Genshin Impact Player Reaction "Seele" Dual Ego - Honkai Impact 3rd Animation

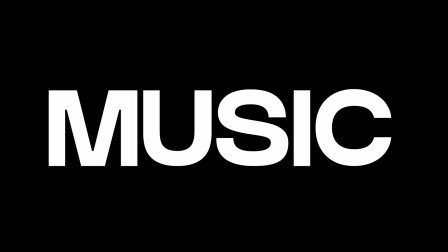Music.
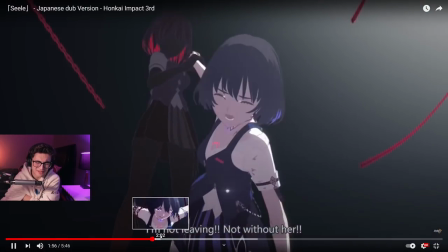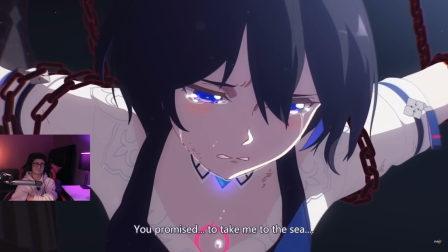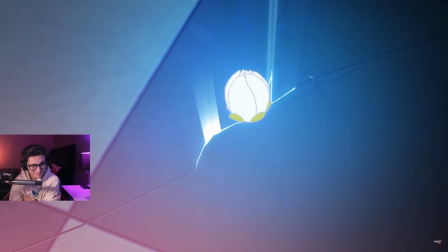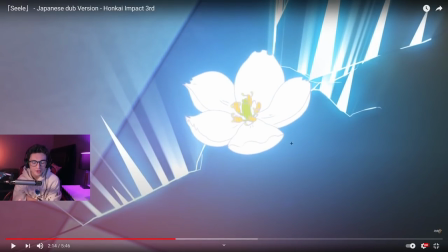Notice the smooth, you don't notice it like at first, I didn't notice it,
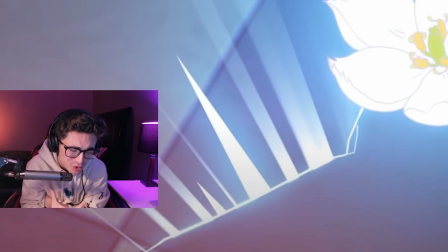but there's a smooth transition from the super, super heart-crushingly sad violin.
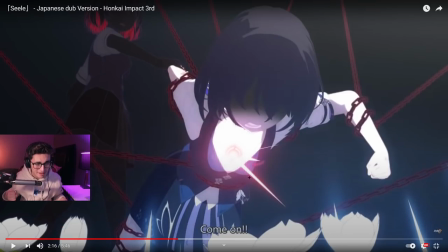And the flower blooms and you have the light coming on and she's being chained by the reality of the fact that she might not see her, and I don't know if she actually saves her at the end.
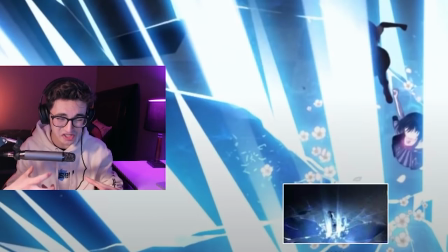Right here, the violin switches from this like heart-crushing, just sad track to like it starts going up and it feels hopeful.
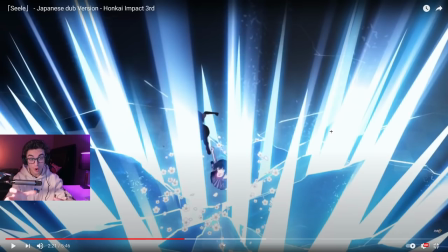And again, you have the light blue, just like from the last cutscene. Light blue was a color of hope from the butterfly that I think represented her to Branya. We're seeing it again here. That's gorgeous story writing, man.
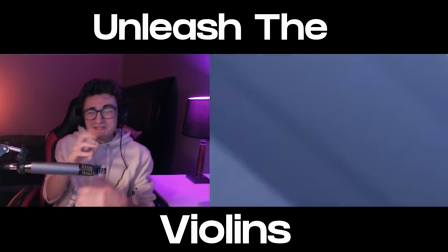And you have the violin in the back.
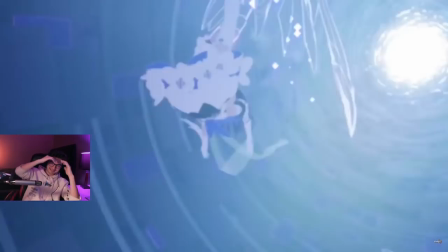Piano and the effect of the But notice the difference from this cutscene to the last.
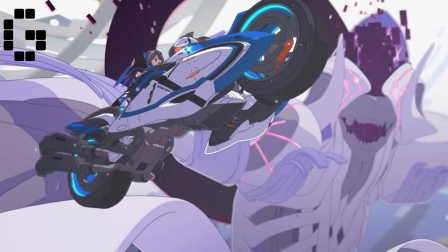When Branya transformed, she was powerful, she was strong, she didn't struggle against the enemy that she had to beat.
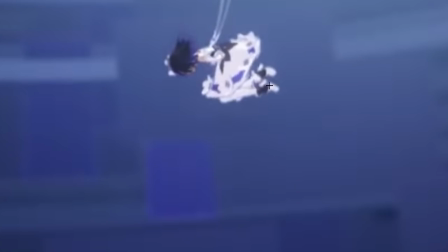But even when she was able to transform, even when she gained power,
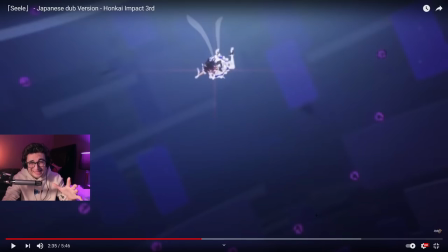when she used her power, I don't know, it's hard, it's difficult. She's dealing with the fact that she might be gone forever.
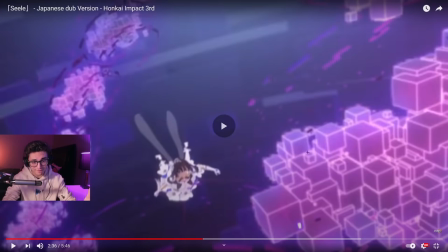Maybe she is gone forever. And she's trying to fight these things that are fighting her. But they're still beating her.
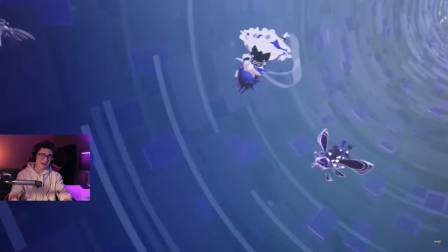Oh, man.
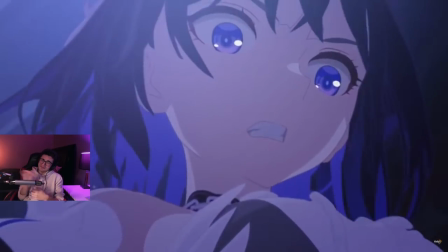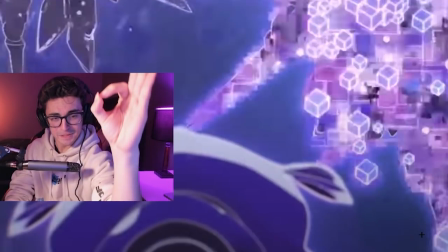Right here.
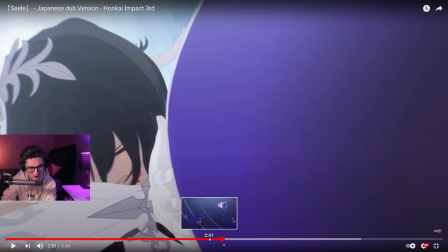Oh, my God.
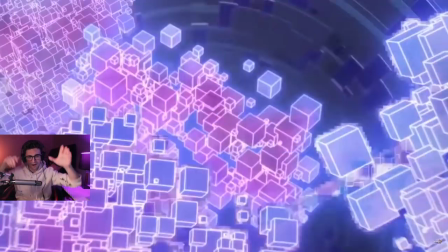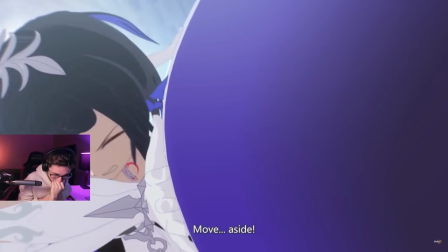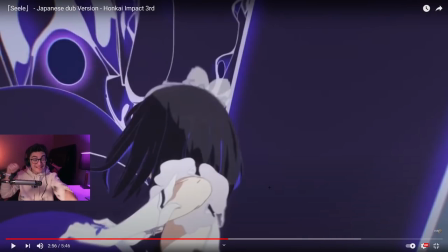You can hear the spinning and the wind that she hears in her ear with the violin.
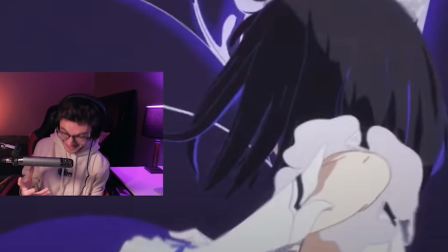It sounds so good.
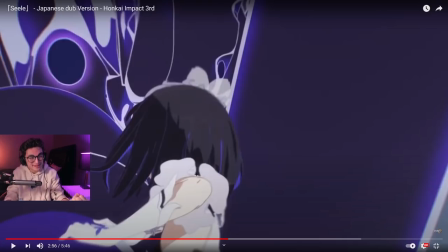And they do that so you can hear and feel what she feels, but you're listening to the sad track and it's hitting you extra hard.
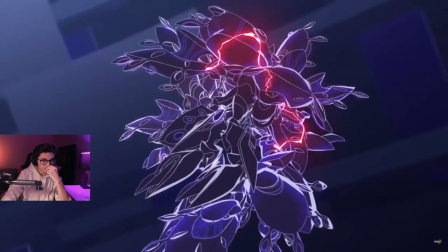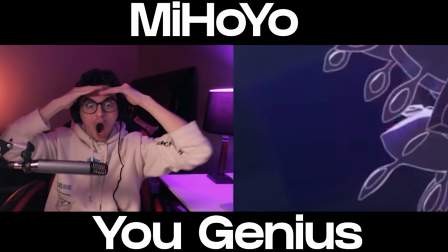Did you all hear the digital audio?
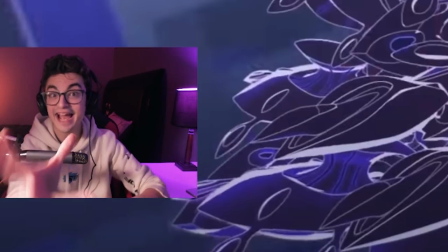Wait. Right here. You're gonna hear it's like a techno. It's like a techno. It's like a techno type of beat.
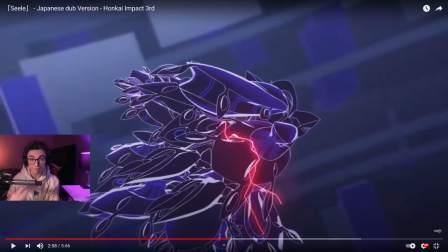That was the main style we heard with Branya when she became powerful, and we're starting to hear it right here.
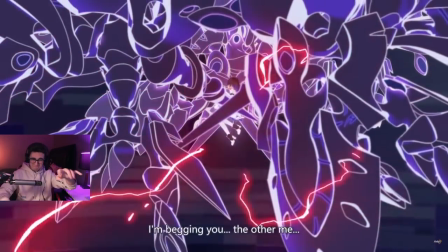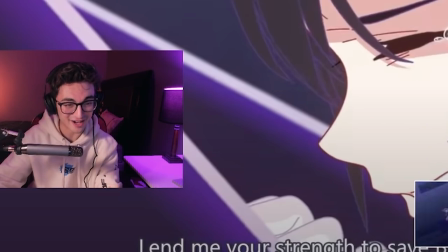And the way they're doing the percussion, oh my God, it's like a heartbeat.
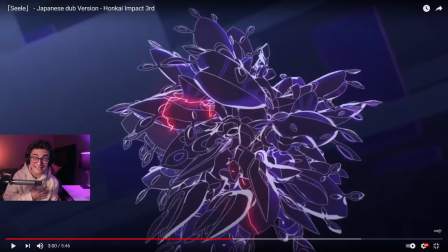Because that's what you should be feeling. Your heart should be beating to see if she's actually gonna be able to beat this, because it's intense.
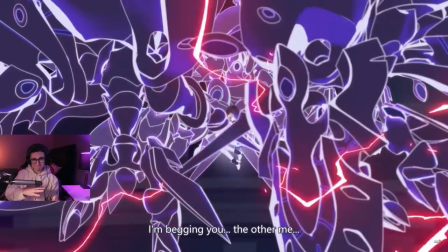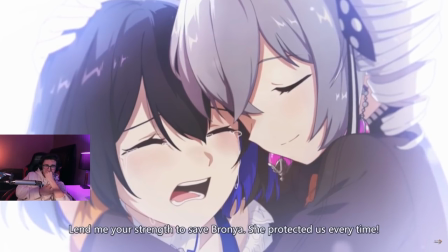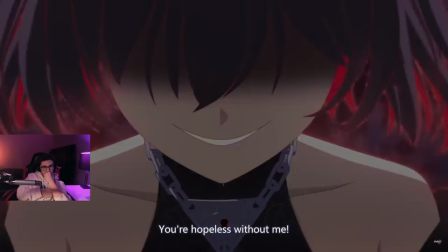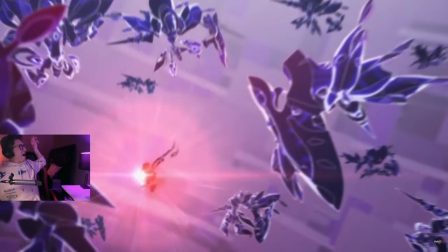Don't worry.